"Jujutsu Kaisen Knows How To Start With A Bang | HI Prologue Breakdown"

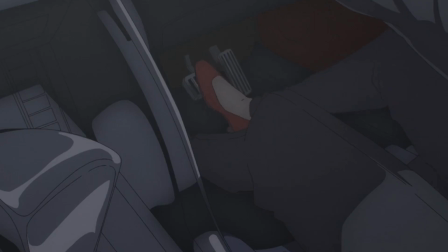Notice how neither of them is driving and reinforcing the idea that they're not in control of the situation.
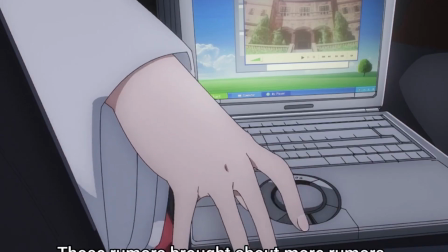We get the backstory of the mansion's ex-occupants, a business president who ran a chain of barbecue restaurants.
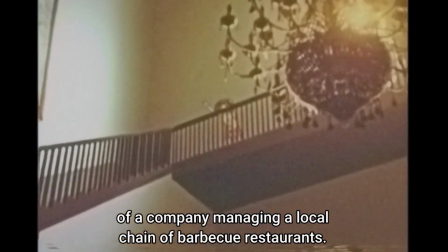The company took a massive hit during a mad cow disease outbreak, which left him deep in debt, and he and his family ended up committing suicide.
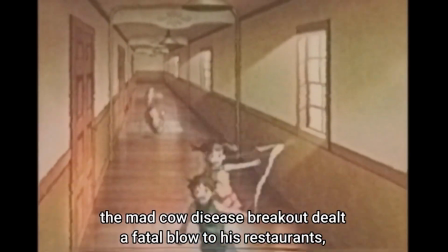Since then, the place has become a haunted house. Rumours spread, which made the curse grow stronger, and that meant more work for sorcerers.
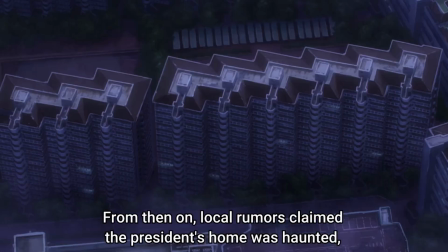Utahime ends the scene by mentioning 3 grade kids who disappeared on their way home, probably becoming victims just for getting too close.
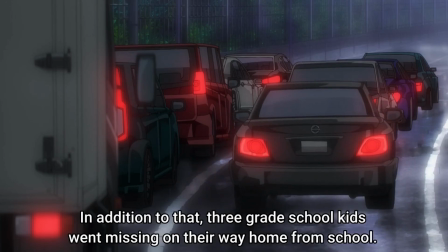And here, it was the moment I decided this needed to be a separate video because this is just so genius.
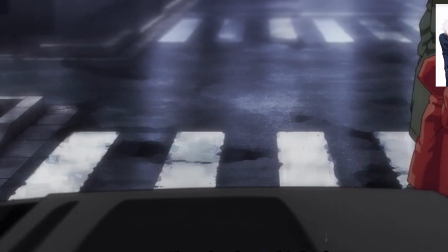These 2 were on a job, got hit with a devastating loss,
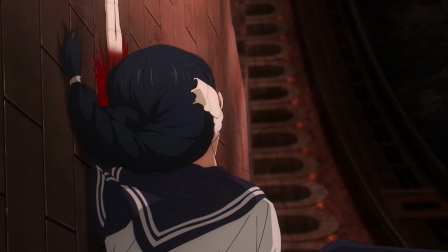Rico dying at the hands of someone infected by society, Toji, the mad cow.
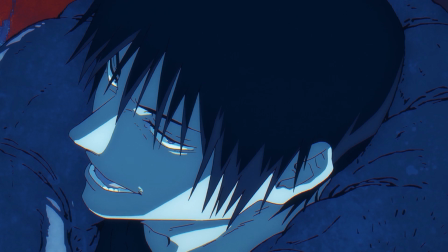Just kidding, kinda.
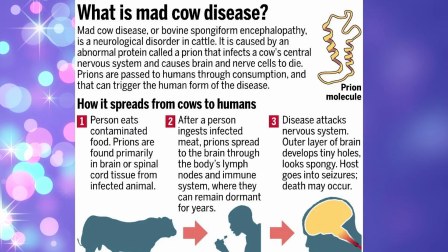Mad cow disease is a fatal brain disease in cows caused by a prion, a misfolded protein that corrupts other proteins, leading to cell death.
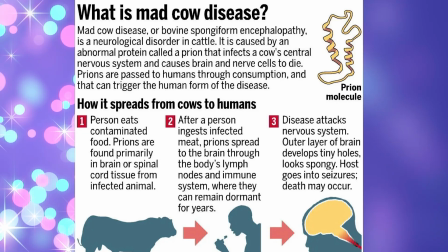There's no cure, and it spreads easily through consumption, which sounds a lot like unresolved trauma works.
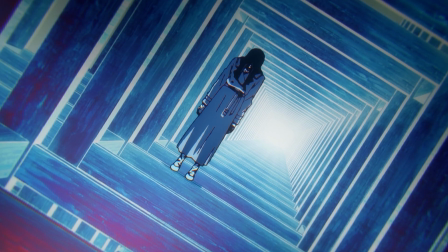The Zenin family was Toji's prion, infecting him with resentment toward all sorcerers and turning him into the sorcerer killer,
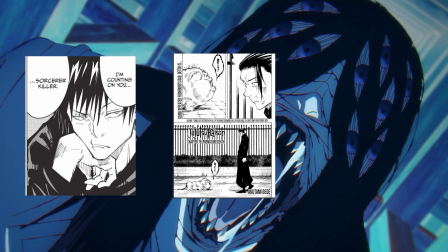which then infected Geto and turned him into the non-sorcerer killer. Isn't that sick?
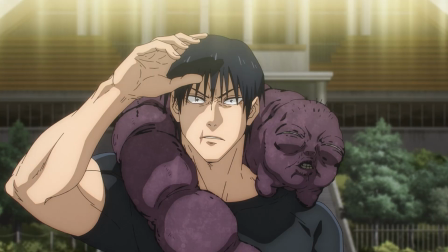It is moments like this that make me so self-conscious of saying, I want to be a scriptwriter or a director,
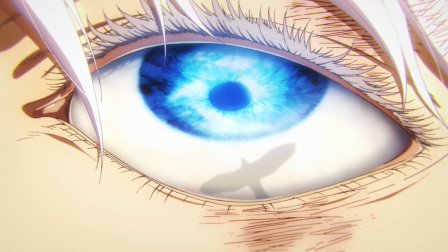because I look at this and I am like, there are people like this in this world. But with just a couple of lines, they can explain what you spent chapters saying.
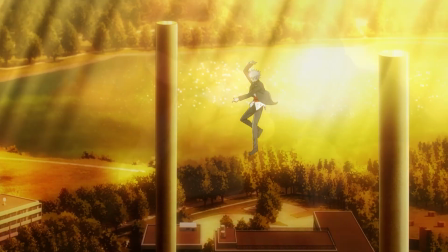If I was Akutami Sensei and I was pitched that mad cow analogy,
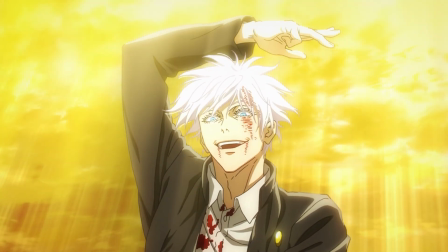I would have burst into tears that just perfectly encapsulates the root cause of the entire arc.
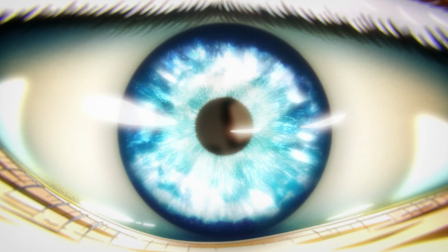What a way to feel seen.
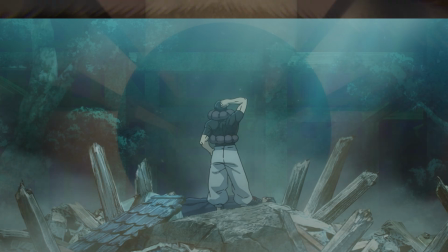Because if Toji hadn't felt the need to prove himself, to reject the rejection of who he was, Riko's death could have been prevented.
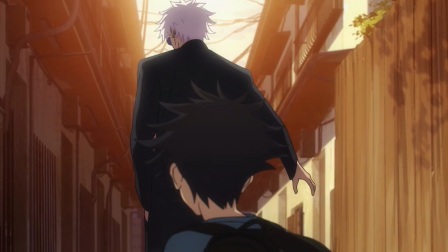Which means Geto's spiral could have been prevented. And then, well, there'd be no Jujutsu Kaisen, would there?
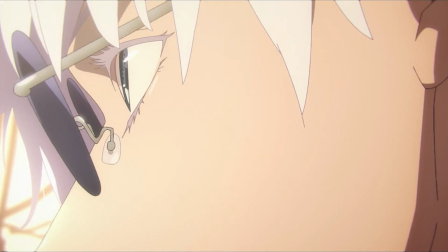But if none of it had happened, then nothing would have changed.
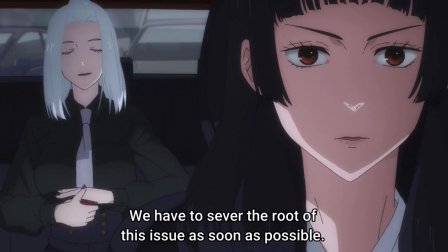Another parallel I want to point out is how Utahime says they need to cut the problem from the roots as soon as possible,
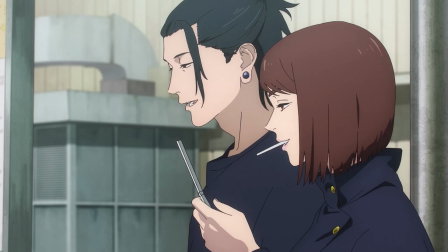which is Geto's future radical approach, killing humans because he believes they are the root of all curses.
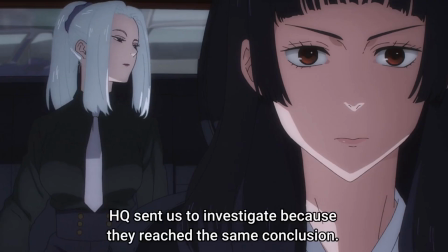And I love how the anime uses a literal warning sign in the scene too,
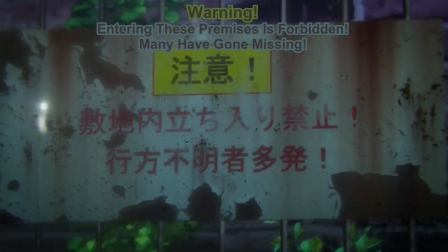as if to say, this approach is dangerous because there is not a single root to cut, unfortunately.
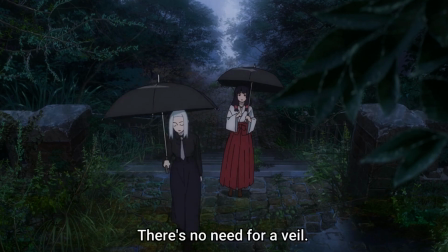Also, remember when I said that the difference between Utahime and MeiMei was more evident in the anime?
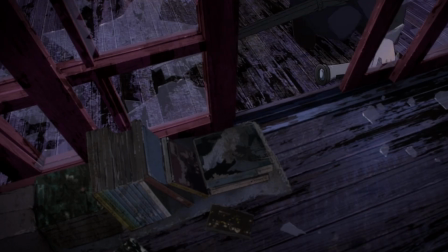There are so many subtle scenes that reinforce that dynamic of superiority,
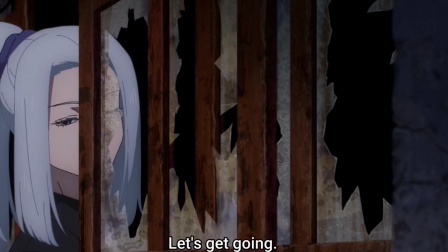like MeiMei throwing the flashlight and saying, I don't need that, but you do.
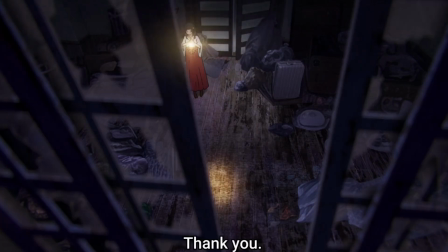Their hesitation when asked to go in and do the search all on their own, mirroring how Geto ends up going on missions solo.
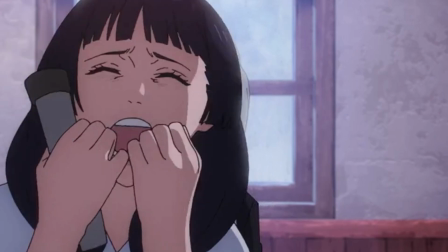And inside the mansion, I love that they added MeiMei saying, you got startled all on your own, which is precisely what happened in that scene.
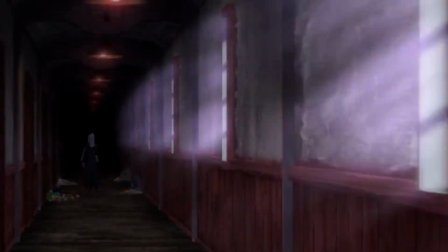You know the one, the breakup scene. The anime also makes the cyclical theme way more explicit,
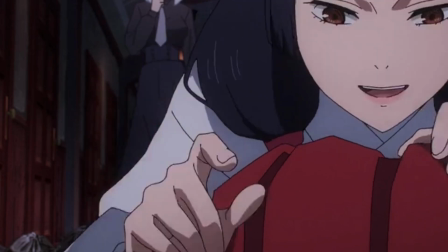Utahime being the one to voice the ideas, and MeiMei is the one saying close 90 points.
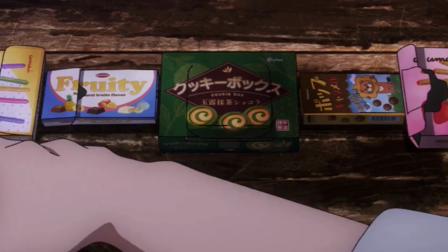Then she focuses on the remaining 10. She then suggested going the opposite way, but the only person we see running is Utahime.
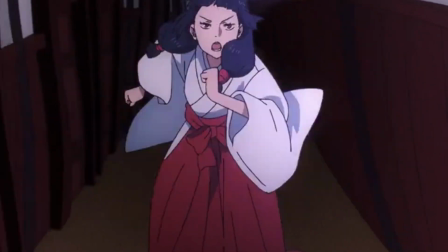And then the mansion collapses, which, again,
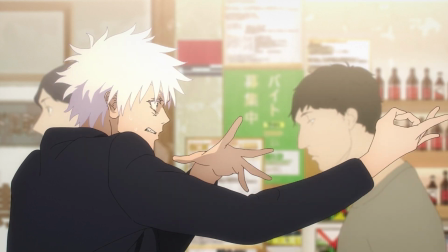is brilliant foreshadowing, because that's what ends up happening, Gojo and Geto as they go their separate ways.
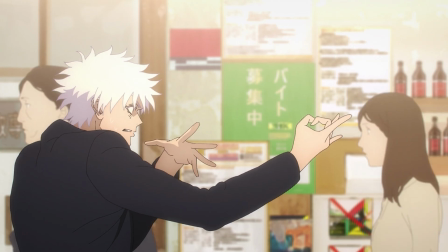Which brings us to the big question, what exactly are Gojo and Geto meant to represent?
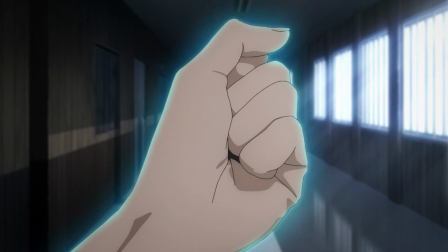I shall invoke my second Hear Me Out card and say that they represent the collective mind. As a collective society, we have two halves, the conscious side and the unconscious side.
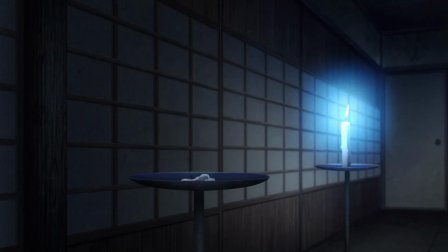The collective consciousness represented by Gojo embodies Jujutsu society's
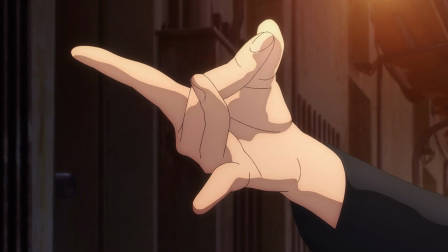shared articulated beliefs and the societal structures people consciously uphold.
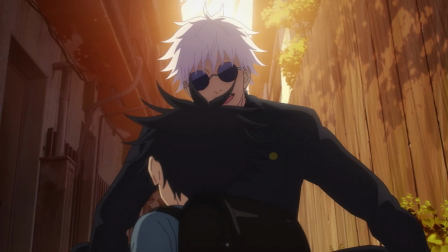In Jujutsu Kaisen, curse energy is power, and Gojo is absolute power.
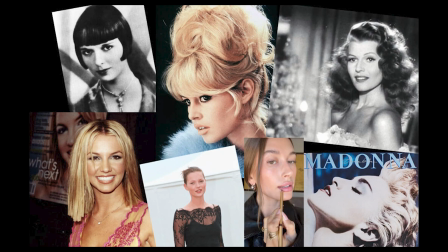He's the collective ideal. Think of people like Kim Kardashian, Marilyn Monroe, or every K-pop idol.